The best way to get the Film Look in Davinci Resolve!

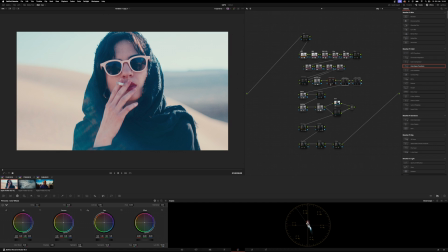Even though it displays the LUT icon at the bottom right here, it technically is not a LUT,
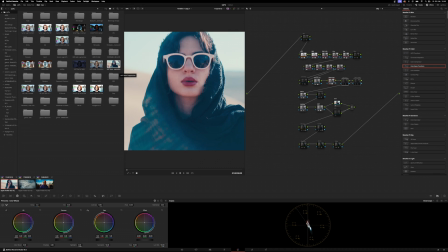and you can find that in your LUTs folder right here, LMT neon suppression.
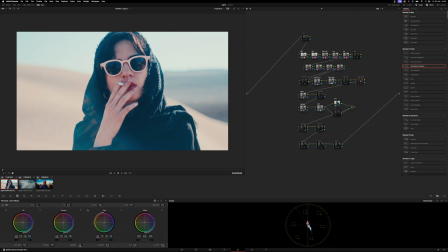Then we have the lab adjustments, hue and luminance. So in the lab hue, we're shifting around some colors. We're actually in the CIE lab color space, and we can use our blue output here. Probably if we wanna add some more flip teal,
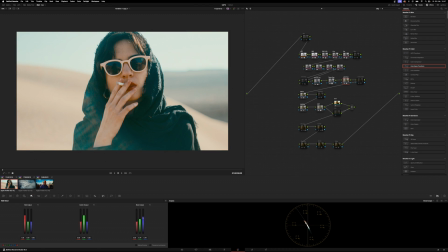can increase that to around 34 and decrease this to the proportional number, which would be 66 in this case. Just make sure that whatever changes you're doing, the number down here always will add up to 1.
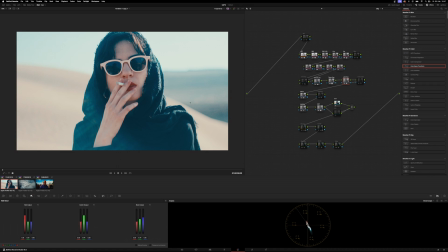Now if we want to do a before and after, this is before, this is after. We've just introduced a little bit more of that teal into the image, and then Lab Luma, we're just affecting the luminance that we've from the hues that we've shifted around in the note before. Focus on her skin, especially her lips and her fingers here.
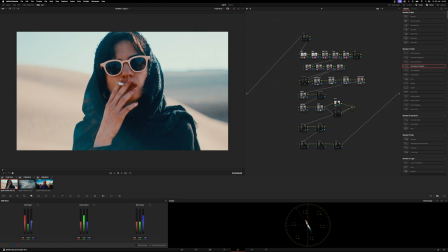We can decrease the green to around 0.39 and then add blue output to the according number, 0.39. And now watch at her lips as we brought in a little bit more life into them than they already have.
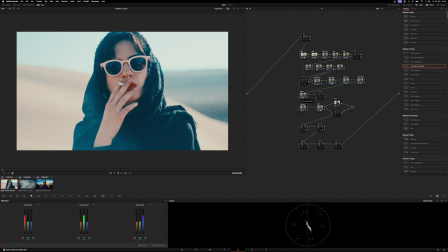Saturation fix just fixes overly saturated areas in your image. I have that on by default. Halation, well, that's like the basic halation that you will find in DaVinci Resolve. If you don't have the studio version, you don't have access to that halation.
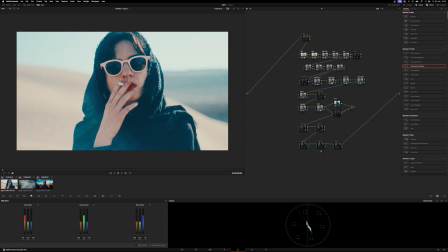Neither do you have access to noise reduction, which is the first note, or note number 27, which is gray note down here. Soft clip, just sometimes when you're shooting in very harsh conditions or you have a practical light in your scene, the light source will clip.
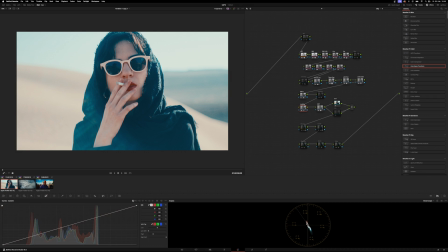However, making use of the high soft in the custom curves section gives that just a nicer roll off, a nicer overall roll off instead of a harsh edge. Just look at the highlights up here in the background.
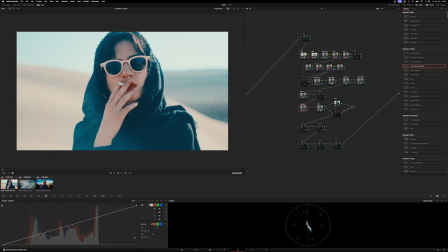When I bring this all the way down, you can see that we have a more harsher edge. And if we bring this up, we have a more smooth gradient. Then we have our output device transform, where we transform DaVinci Wide Gamut and DaVinci Intermediate, which is our working color space,
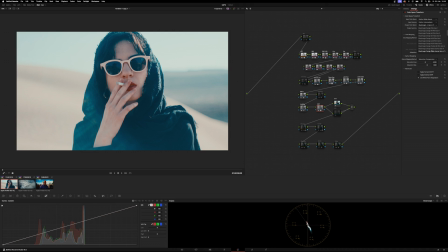into Blackmagic Design Wide Gamut Gen 4 and Film Gen 5. Because as I've already said, I mainly shoot on Blackmagic cameras. And so the following LUTs are specifically designed to work on those cameras. And here you got two sets of LUTs, the Kodak 2383 and the Fuji 3513.
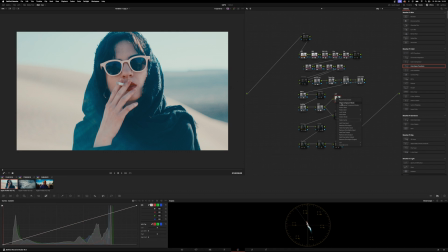Just make sure that only one of them is active at a time. And if you right click Show Compound Node, you will find 10 Kodak 2383 LUTs. As well as if you right click on this node, you'll find 10 Fujifilm 3513 LUTs. Nonetheless, let's go back and let's adjust a little bit of the look in the LUT section.
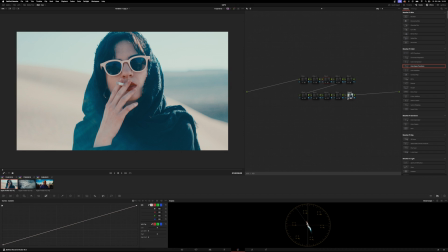So I'm gonna go to my K23 Show Compound node, and the Vision 3 has a lot of teal by default in the shadow regions. If you wanna go for more of a clean look, highly recommend the Actor one, as it doesn't have that much amount of teal. However, we can sip through them. The Eternal one gives a little bit more life to the overall image.
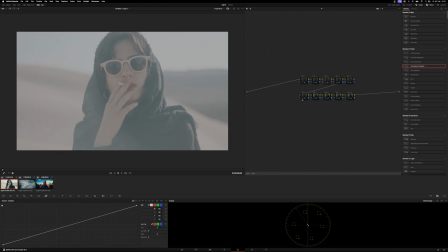The Mono is just a black and white. The Bleach is just a bleach bypass look. Film 1, 2, just sipping through them so you can see them in action, what they're doing to the image.
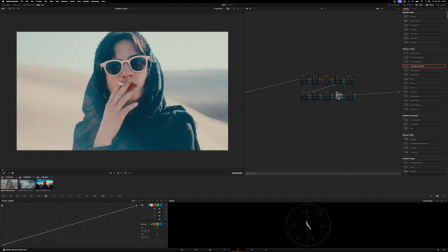But I feel like in this case, I might go for the Actar one.
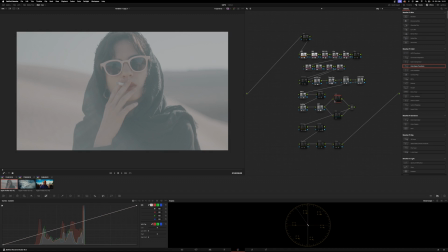Or say you wanna have the Fujis on, just deactivate the K23, activate the F35.
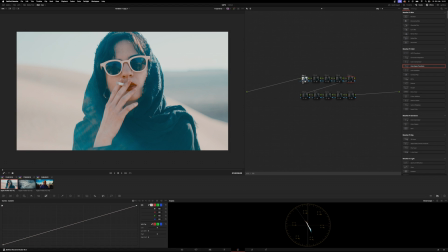Show combo node, and then you can step through them one by one as well.
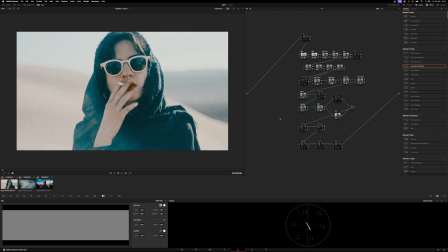So I feel like I like the bleach bypass look, so let's just stick with that. So the next two nodes, warmer and cooler, are not for white balancing your image. These are stylistic options that you can do after the fact that you've white balanced your image.
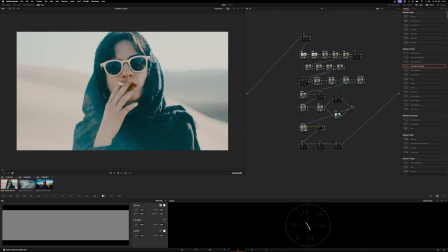Now on the warmer node, you can add some warmth to the highlights, or on the cooler node, you can cool down the image just a little bit. However, both of those nodes are set to 0.5. By default, let's just set them back to 1 so you can split the difference.
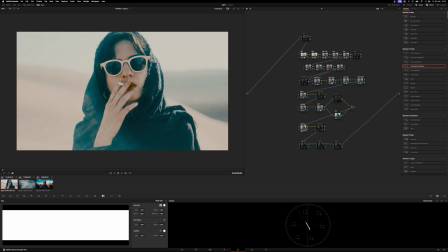This is off and this is a little bit warmer.